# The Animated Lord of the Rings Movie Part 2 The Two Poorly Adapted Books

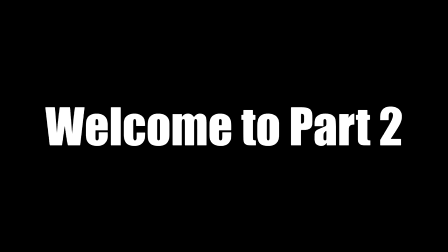[0:01]
usually slot machines based on my favorite movies are good luck at least that's what they want me to think so
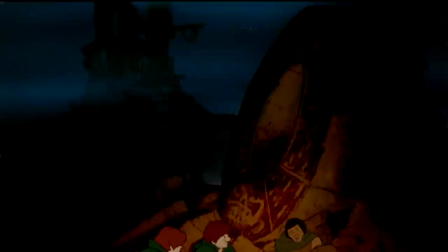[0:11]
continuing where we left off aragorn and the four hobbits all leave the prancing pony and head towards rivendell and baron was a mortal man but luthien tanuvio was the daughter of a king
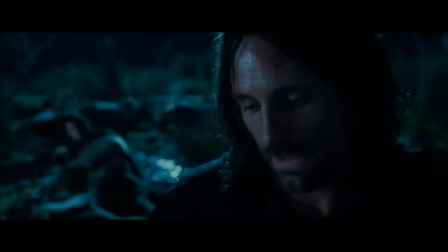[0:22]
of elves yet she chose to be mortal for him oh i see what they're doing here they're setting up the love story between Aragorn and Arwen with this campfire story before we meet her at Rivendell.
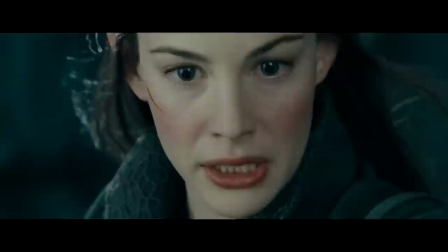[0:35]
What? Arwen's not in Rivendell in this version? She's gotta be somewhere in this movie, right?
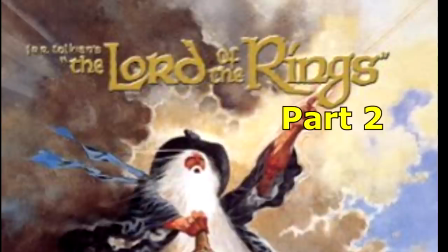[0:41]
What? She's not even in this movie? Okay, I guess they're saving her character for part two?
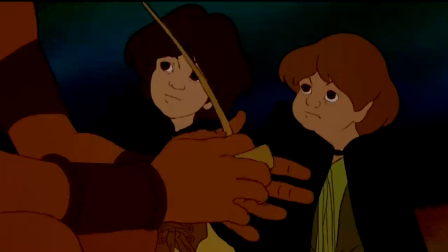[0:48]
Oh yeah, that never happened. Welp, this scene feels a bit fillery. Maybe it's here to set up something else.
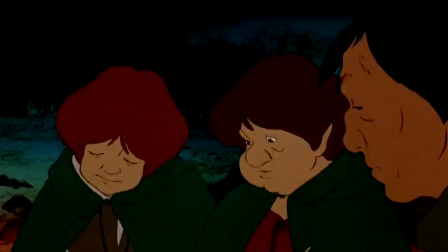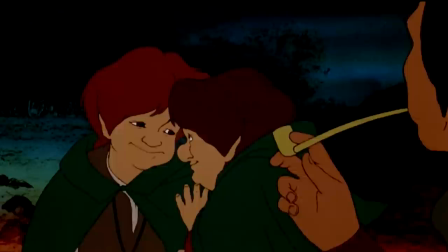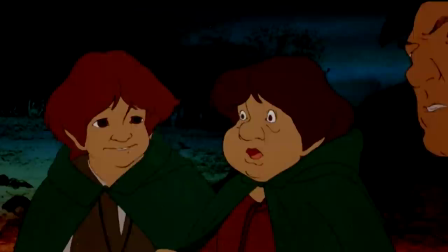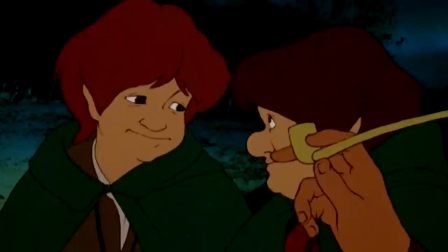[1:14]
Okay, what the hell was that about? I know gay jokes have been made before about Frodo and Sam ever since the Peter Jackson's films came out, but this? I don't know, this This happens right after Aragorn tells a literal love story. This feels... very intentional.
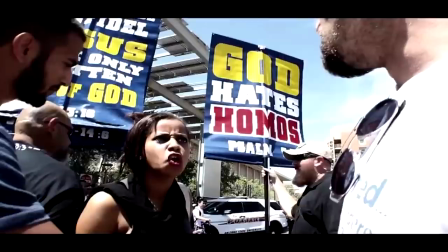[1:30]
I'm not saying there's anything wrong with Frodo and Sam being gay on its own, I mean I'm not with THAT crowd.
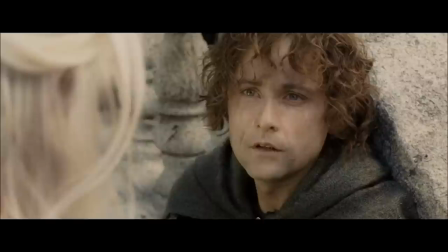[1:35]
Although there are themes of love in this story.
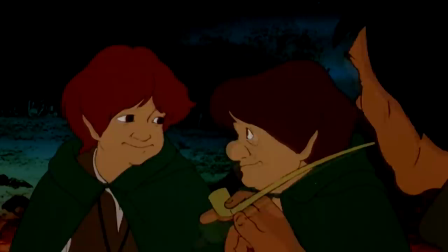[1:37]
The Lord of the Rings is predominantly about friendship and bonding together during dark times, and Frodo and Sam are the antithesis of this theme.
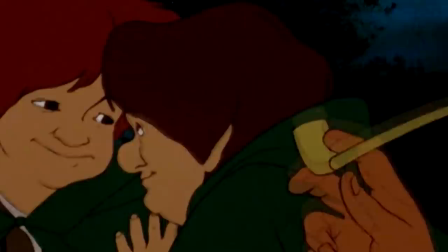[1:44]
Frodo is just... simply not meant to be gay. Or a Tarte fetishist for that matter.
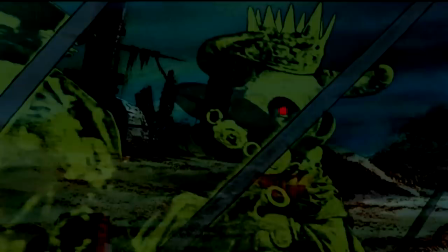[1:49]
Oh my god, I actually wrote that. So then their campfire is interrupted by the Black Riders who have been following them the whole time.
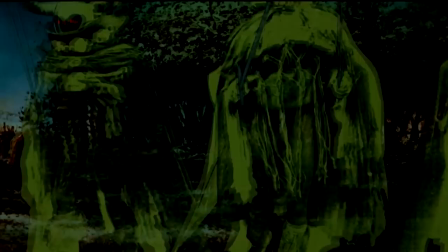[1:55]
Now I should probably talk about the character design of the Black Riders since, you know, they stick out like a sore thumb.
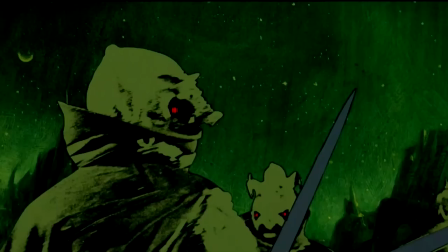[2:01]
They look fine on their own.
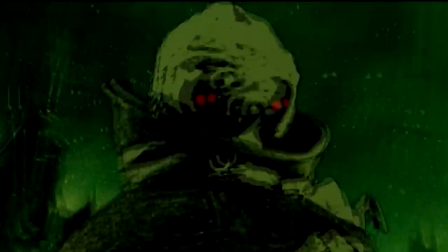[2:03]
I mean, they're pretty green for Black Riders, but I can kind of see how I'm supposed to be intimidated by these things with their glowing red eyes.
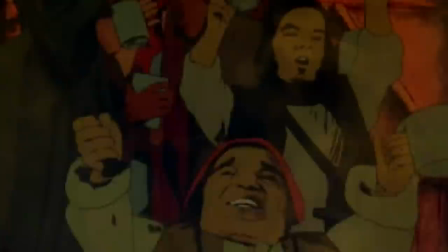[2:11]
However, much like the people at The Prancing Pony, the Black Riders look way more obviously rotoscope than the main characters, clashing with their design.
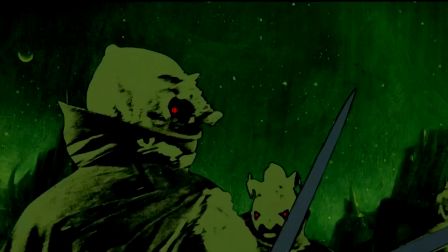[2:19]
It's one thing to do this with characters that appear once in the story, but these are antagonists that are essential to the entire trilogy.
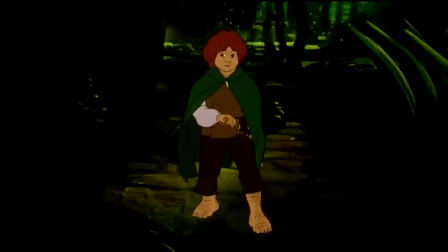[2:26]
Why would you make him look this out of place from this universe?
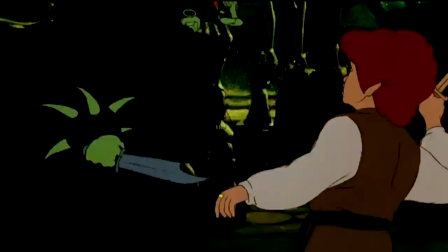[2:29]
So, not a whole lot here changes from the book, Frodo puts on the ring, realizes that the writers was Kangs and shit.
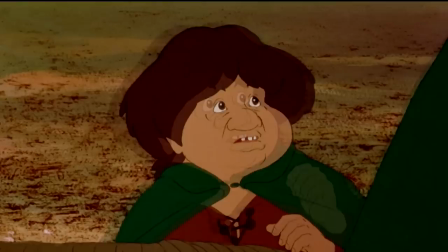[2:35]
Okay, I'm never saying that again. And then Frodo gets stabbed. Aragorn then explains to Frodo just how fatal of a stab it really was.
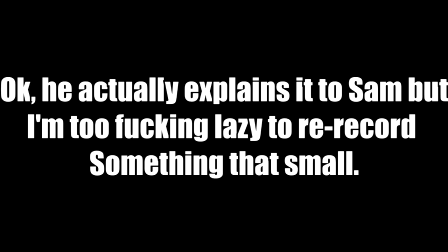[2:42] What's the matter with him? It was only a little wound? It was an evil knife that struck him, Sam.
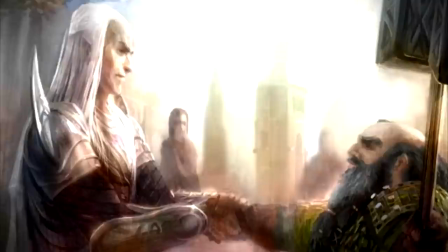[2:50] I think that a beast broke off in the wound and is working inward.
Now, it's at this point of the story where help arrives in the form of an elf.
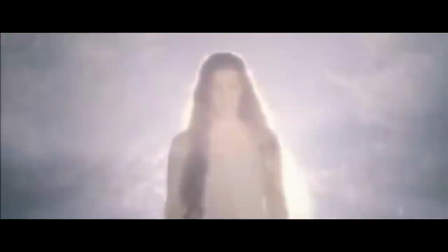[2:58]
In the book, it was just some random elf named Glorfindel. In the Jackson version, he was replaced with Arwen.
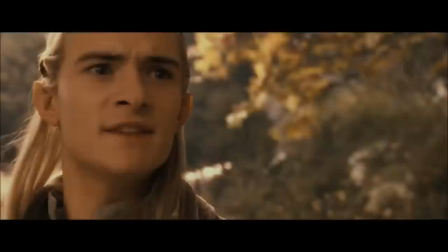[3:04]
However, since Arwen is not in this version of the film, it's actually Legolas that comes to help them.
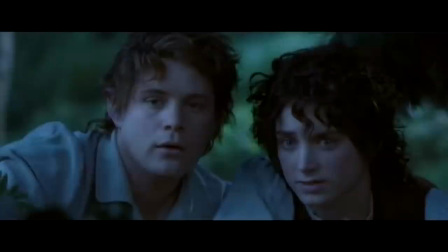[3:09]
Not a bad change considering the fact that he would later become a member of the Fellowship.
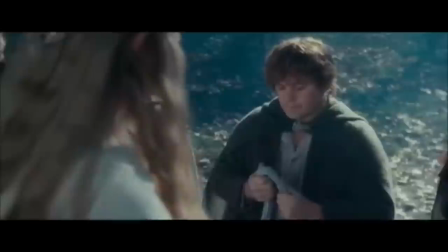[3:13]
Now, before I show what Legolas looks like in this film, I should probably explain what an elf actually is in the context of Tokian's Middle-Earth.
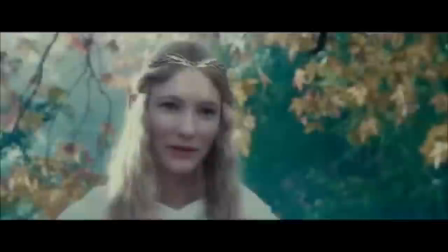[3:20]
Elves are a race of creatures blessed with immortality and eternal youth.
And what gift would a dwarf ask of the elves?
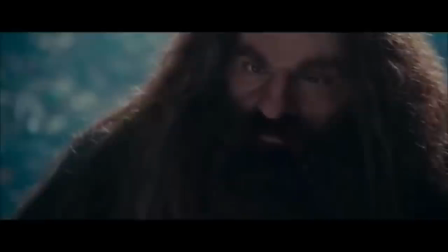[3:27] Nothing. Except to look upon the lady of the Galantra one last time.
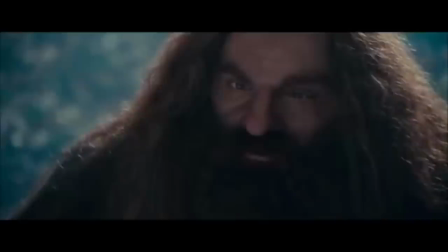[3:34] For she is more fair than all the jewels beneath the earth.
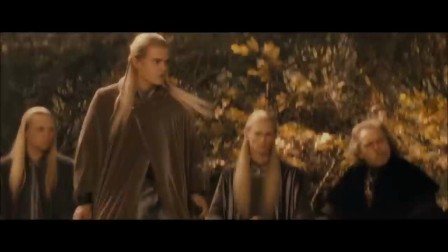[3:39]
Basically, if you were an elvish woman, you were beautiful, and if you were an elvish man, you were handsome as hell.
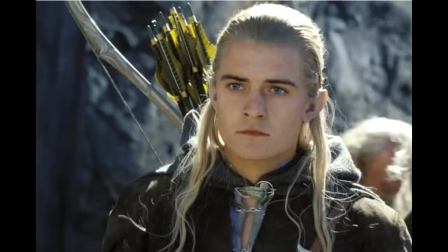[3:45]
So like I said, Legolas is our introduction to the elvish race in this version of the film.
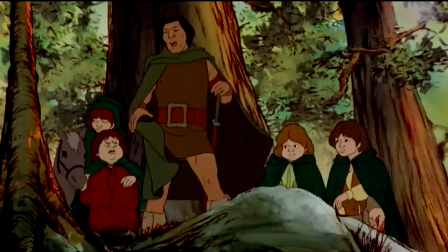[3:51]
So... what kind of character design did they give him? Bruh, look at this dude! Wait till you see the f-